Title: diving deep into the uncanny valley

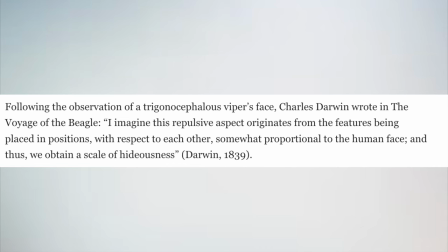[3:21]
In an anecdote from Charles Darwin after he observed a viper's face, he wrote in The Voyage of the Beagle,
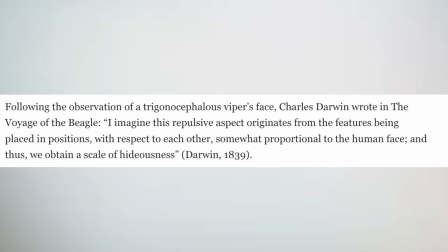[3:28]
quote, i imagine this repulsive aspect originates from features being placed in positions with respect to each other somewhat proportional to the human face and thus we obtain a scale of hideousness darwin's experience seems to align with mori's concept of the uncanny valley which perhaps reveals a certain cognitive process that underlies the phenomenon the
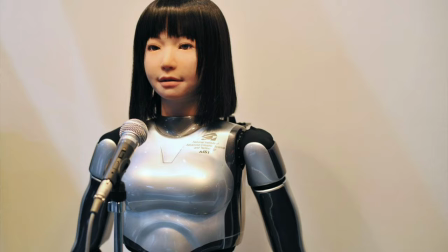[3:54]
following are the most commonly associated examples of the uncanny valley one realistic robots or androids
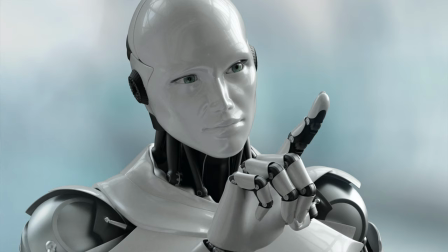[4:01]
that mimic physical human appearance and mannerisms but aren't completely convincing which often trigger the uncanny valley effect
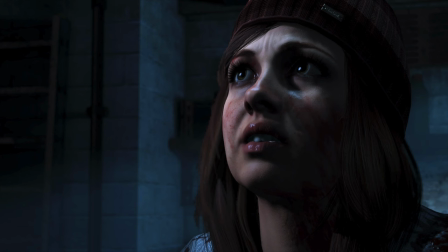[4:09]
two certain high resolution video games or cgi and films are categorized as
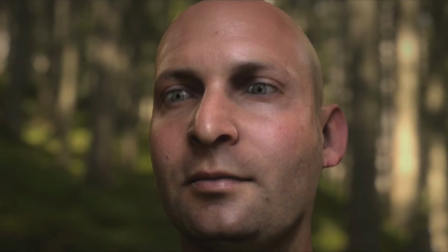[4:15]
uncanny valley as oftentimes characters look almost human but have unnatural and non-human movements.
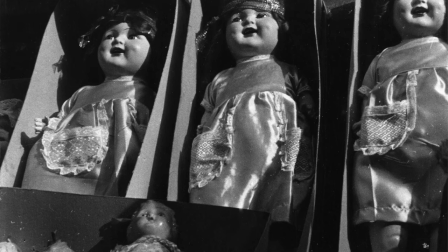[4:22]
And three, life-like dolls or mannequins that look almost human can cause the uncanny valley effect. The uncanny valley has been observed in many aspects of the modern world. The film sphere in particular has garnered special attention in this phenomenon, as the uncanny valley effect may be observed in some of our favorite entertainment media. Many movies have become somewhat infamous for their role in portraying the uncanny valley. Countless people have expressed their distaste for the nostalgic children's film The Polar Express.
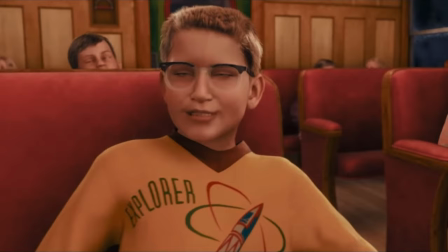[4:53]
The movie follows a young boy who embarks on an adventure to the North Pole on the train called The Polar Express.
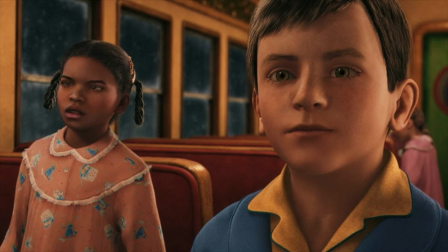[4:59]
It was filmed using motion captured technology and infrared sensors that ran the actor's movements through computer-generated software.
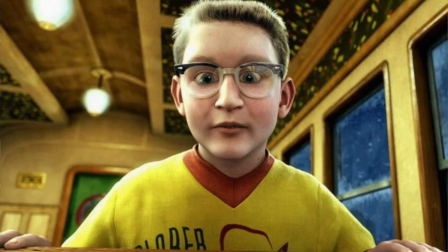[5:08]
However, the eyes and mouths of the characters were solely CGI, which caused the animation to be particularly off-putting and unnatural looking. I myself still reference this movie in the context of the uncanny valley and since i was a child the animation has always struck me as odd the plot of the horror
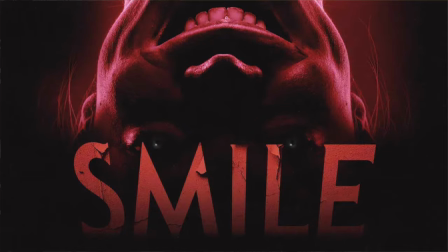[5:26]
movie smile is essentially based on the premise of the uncanny valley effect
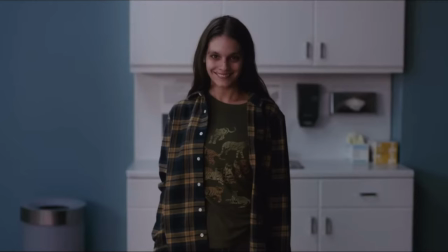[5:31]
the movie follows a psychiatrist who begins seeing uncanny entities after a traumatic incident with one of her patients the entity threatening the psychiatrist
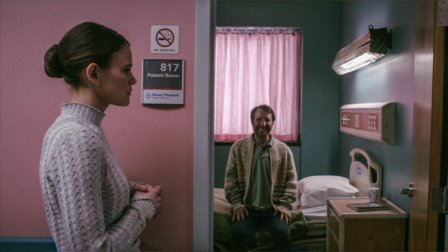[5:41]
throughout the movie is so terrifying because it mimics the people she knows and loves
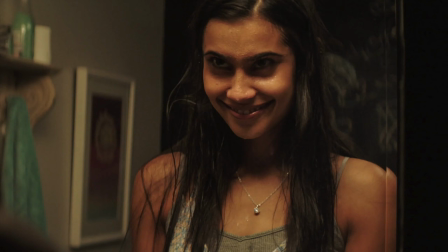[5:45]
this movie is so successful at portraying the uncanny valley due to the unnatural smiles that stretch a little too widely across the characters faces evoking
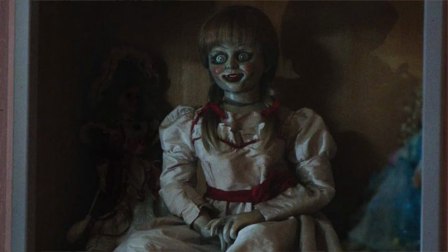[5:55]
a sense of discomfort and fear in the viewer dolls play a significant role in evoking the uncanny valley which the horror
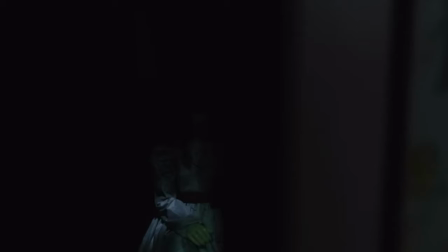[6:03]
movie annabelle accurately portrays annabelle is a creepy doll who is supposedly inhabited by the spirit of a little girl.
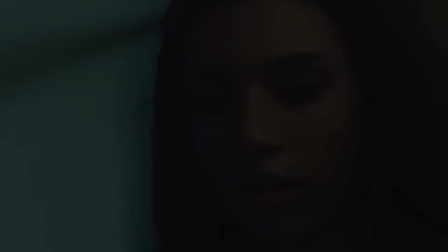[6:11]
The attempt to make her look as realistic as possible actually caused her appearance to be more disturbing thanks to the uncanny valley phenomenon.
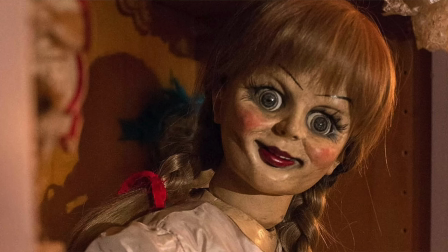[6:20]
Not only is she creepy to look at in her own right, but she's also possessed by some sort of bloodthirsty demon,
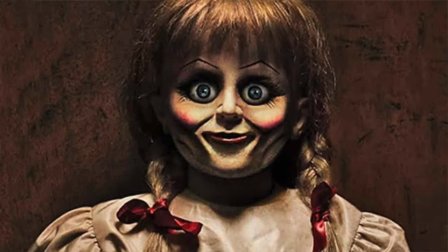[6:26]
which merely instills more fear in us as the onlookers. As we've seen in the film examples mentioned, horror takes a precedence in showcasing the uncanny valley effect some of the most prominent examples of the effect occur in the horror genre as it feasts on the human fight-or-flight response that is provoked when we view something as a threat to ourselves and humanity since the uncanny valley effect is so unsettling for humans on such a widespread scale it's only natural that it is so successful in horror in classic horror filmmakers would often utilize ghouls and monsters to induce fear in the audience in films such as dracula and frankenstein these monsters had supernatural abilities and powers that were evidently non-human tactics such as jump scares and sudden loud noises were often used to cause a sense of
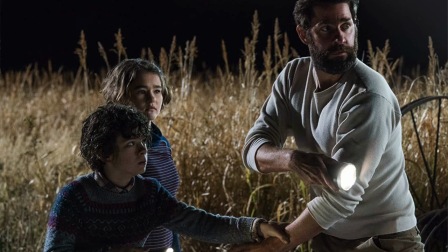[7:21]
momentary fear now if we examine a movie such as the quiet place the film is centered around some sort of alien creature.